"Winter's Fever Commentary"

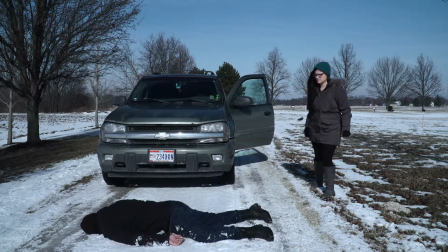The music that we decided to use for this film,
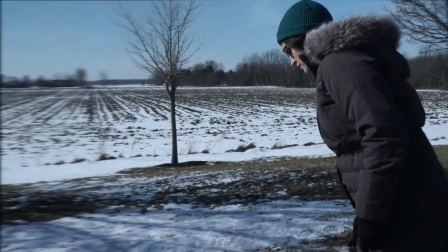I knew I wanted something eerie that would be kind of along the lines of Twilight Zone, so that's kind of what we went with.
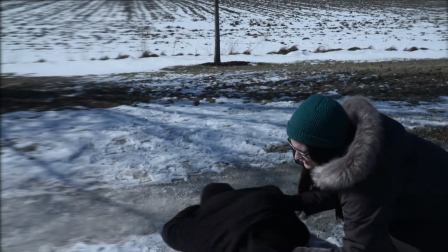And I got all of my music from Epidemic Sound. They're a really excellent online music source.
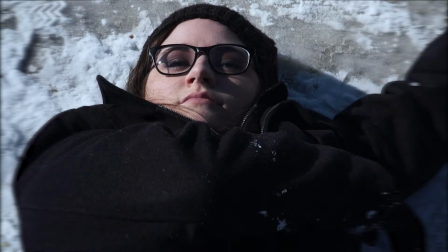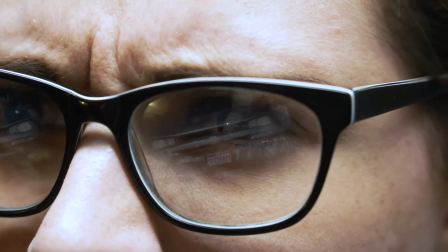Getting the shot of her getting hit by the car was way more difficult than I had originally anticipated. It was really, really hard. I had several different shots of her,
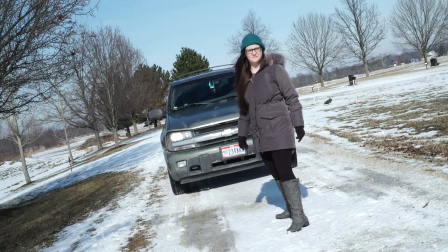of reversing the car from her being hit and stuff, and it just didn't look natural enough when I reversed it. I thought I had the shot, so when we left and I came back and looked at my footage, I realized it wasn't good enough, and I really should have looked at it in camera, especially with such a crucial shot. It was just something I totally, completely overlooked. So later, when I was in post-production editing this film, I had to really think outside the box because I knew I couldn't go back and shoot something, especially since there was no snow outside. So I really had to change my original plans, which kind of upset me at first, but I'm really glad I did because I think that the shot that came from that really did work fairly well. Most of it is done in Premiere itself. And I actually just had my wife standing there and I said, hey, can I get the shot of your eyes real quick? And it all worked out in the end. So let's move on.
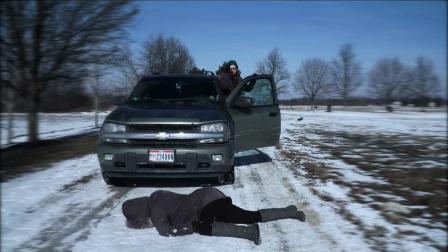That blurring effect around the screen was something that I had seen.
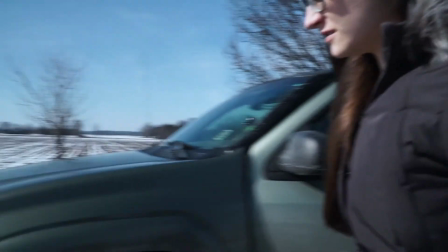I thought it was pretty cool. So I decided to kind of figure out how to do it.
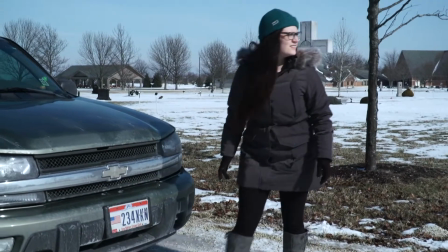And I think it actually adds to the film in a way that it tells the audience that not all is normal.
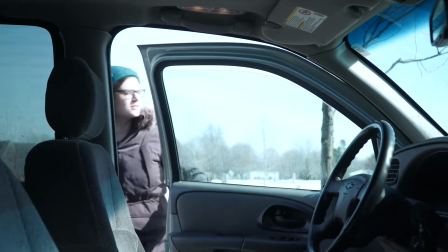And you can see I'm using a lot of handheld shots throughout this entire process. And I'll kind of touch base as to why I decided to use handheld at this part later.
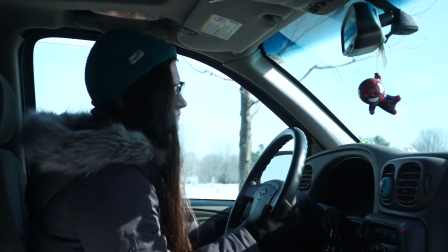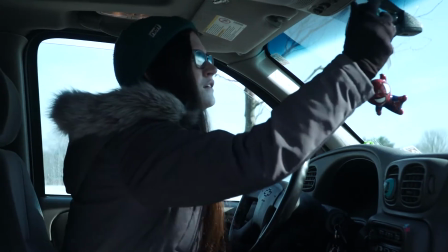So real quick, the sequence right there where she actually stepped out of the car and had a little bit of a panic attack, there were so many interesting clips I had for that exact sequence. However, when I tried to actually edit them together, they just didn't flow naturally. And that was something that really was bumming me out because there were so many unique shots, you know, aerial shots, below shots, things that I really wanted to include to really add to the cinematography in this film. However, it just didn't line up. And I really had a hard time letting go of this. I actually put away my editing software for like a month. It was actually really good that I did that because when I came back to it, I was able to look at it more objectively and say, you know, I don't need those shots, which I think is something that's really important to learn, especially as a director or editor or filmmaker in general. It really did help me in the long run to separate myself. Like I said, it just gave me a more objective viewpoint, and it allowed me to really accept the fact that I'm just not going to be able to make these clips work. So, and I think it turned out much better without them.
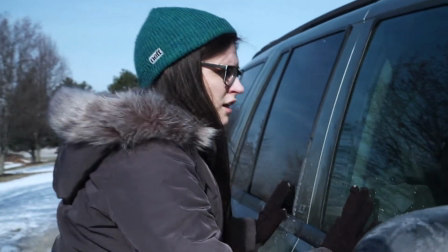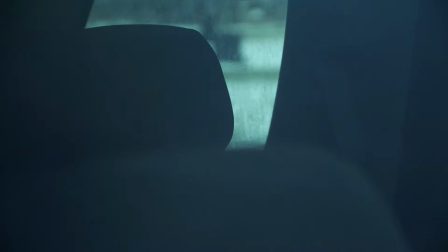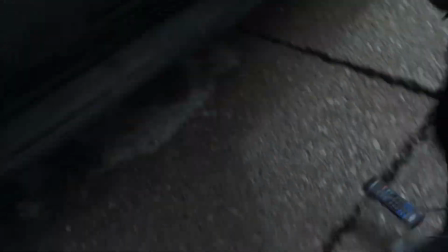This clip here is probably my favorite shot, and that transition is my favorite transition. Again, like I said, with this being a film that's based in a dream setting, I really wanted it to really flow smoothly.
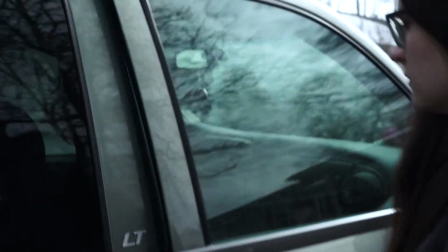And if you go back and watch that transition is almost seamless. If you're not familiar with the location that we were shooting in, you would not have noticed. Definitely really proud of that shot.
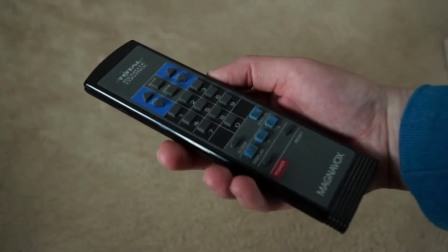This was another transition that didn't work out as well as I would have liked it to, but I think it still did the job of letting you know where we were at.
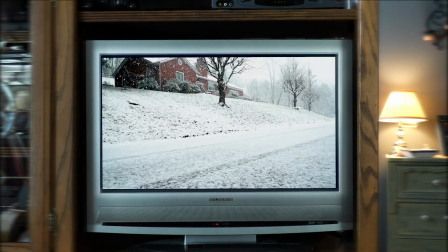This is another superimposed shot. This is actually something that was masked together. I think it turned out really good. I think it's, unless you're looking for it, it's really difficult to tell that that's just not really on the screen. You know, you got to add the light rim around it and stuff. There's probably, I think, like 10 layers in that shot alone. Something I forgot to mention earlier is this song, Look at the Winter Snow. It's actually written and performed by my cousin, my great cousin, who was rather famous back in the day. His name is Vinnie Monty. You should check him out. He has a lot of really good music. So getting to use a family member's music in a film was super cool. And I knew prior to actually writing the script that I really wanted to include this song because it's probably my favorite song of his. And it was kind of just really nostalgic for me to be able to put something like that in there for him. I don't think he's seen the film yet, but hopefully when he does, he'll be really happy with the outcome.
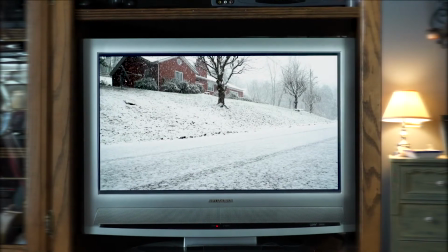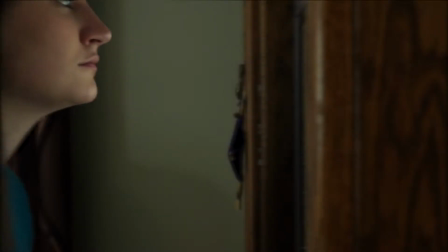Now you can tell that all these shots in the house were shot on a tripod. And like I said before, I was shooting everything else out handheld.
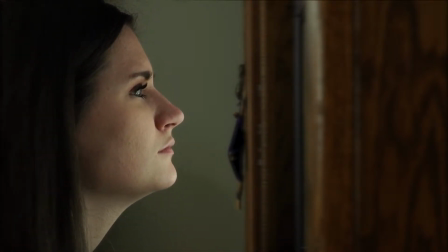Typically, when you see something shot handheld, it gives you this idea that things are out of control. So the primary reason I used a tripod in the house was because I wanted to kind of add this idea that she had some form of control with where she was at now. And then two, when things do start to go out of control again, the change back to handheld is much more drastic. It's a lot more noticeable. And again, it just adds to the film, I think.
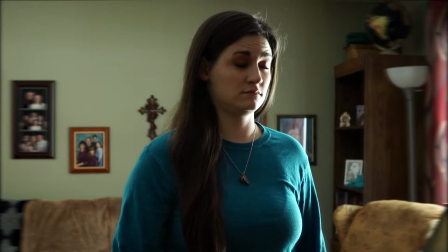And you can see we had some distortion in the music here.
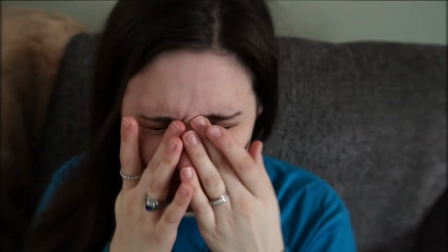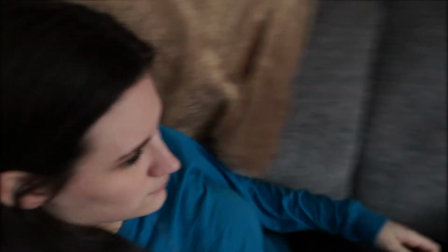This is another really great transition with her. You can see there that, actually, if we go ahead and rewind this here, when we were cutting this, you can see that she was cutting on the motion.
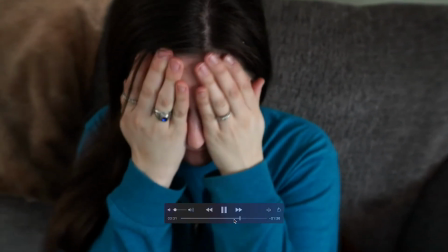So we cut on the motion, which is something Kurosawa did a lot. It just makes everything flow more smoothly.
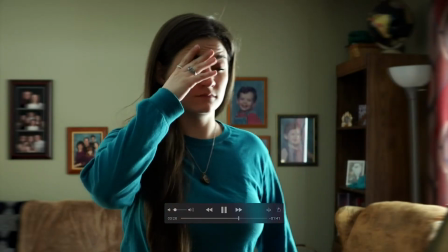But you can also see here, there's a lot of distortion around the lens.
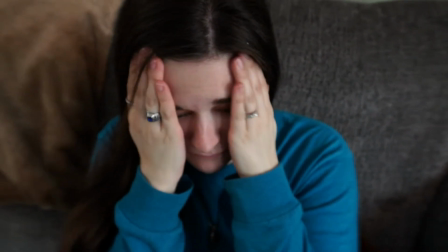It's something that I wanted to add, this kind of womping thing that you actually get when you put like a warp stabilizer on. And at first it didn't look too good because it looked like I was just trying to cover up a shaky camera. But I ended up going in there with Gaussian blur and a couple of other things that really made it kind of pull in and out of focus a little bit and add a little bit more distortion. Another thing that you can see here is the change in
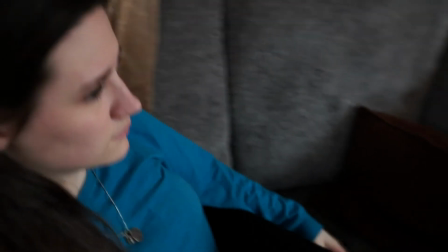the couch, which is a really subtle transition and change, which I love. I think most people probably miss it, but it's there because it gives me peace. You can see that, when she sits on this couch here,
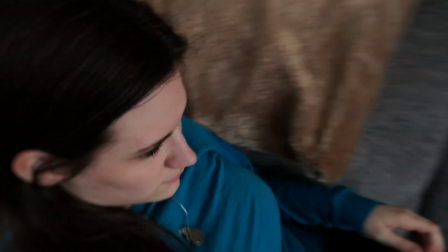it's gray. And then when she lays back this way, she's suddenly on the couch that I'm actually sitting on right now. And that was just done moving cushions. But it was a really cool transition to show that she's in a different location. Again, most people probably missed it.
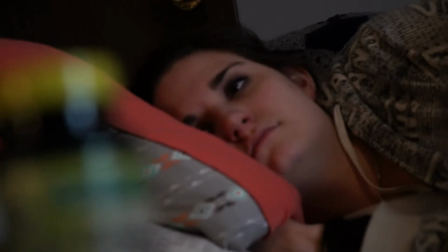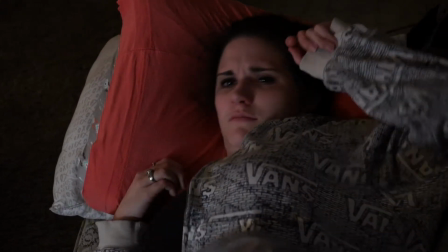So this is the only part of the entire film where the actual sound that was shot on site was used. The sound that was shot on site was not good. And I knew right from the beginning that I was going to have to do some Foley work. However, it got to the point where I just deleted all the sound that I had.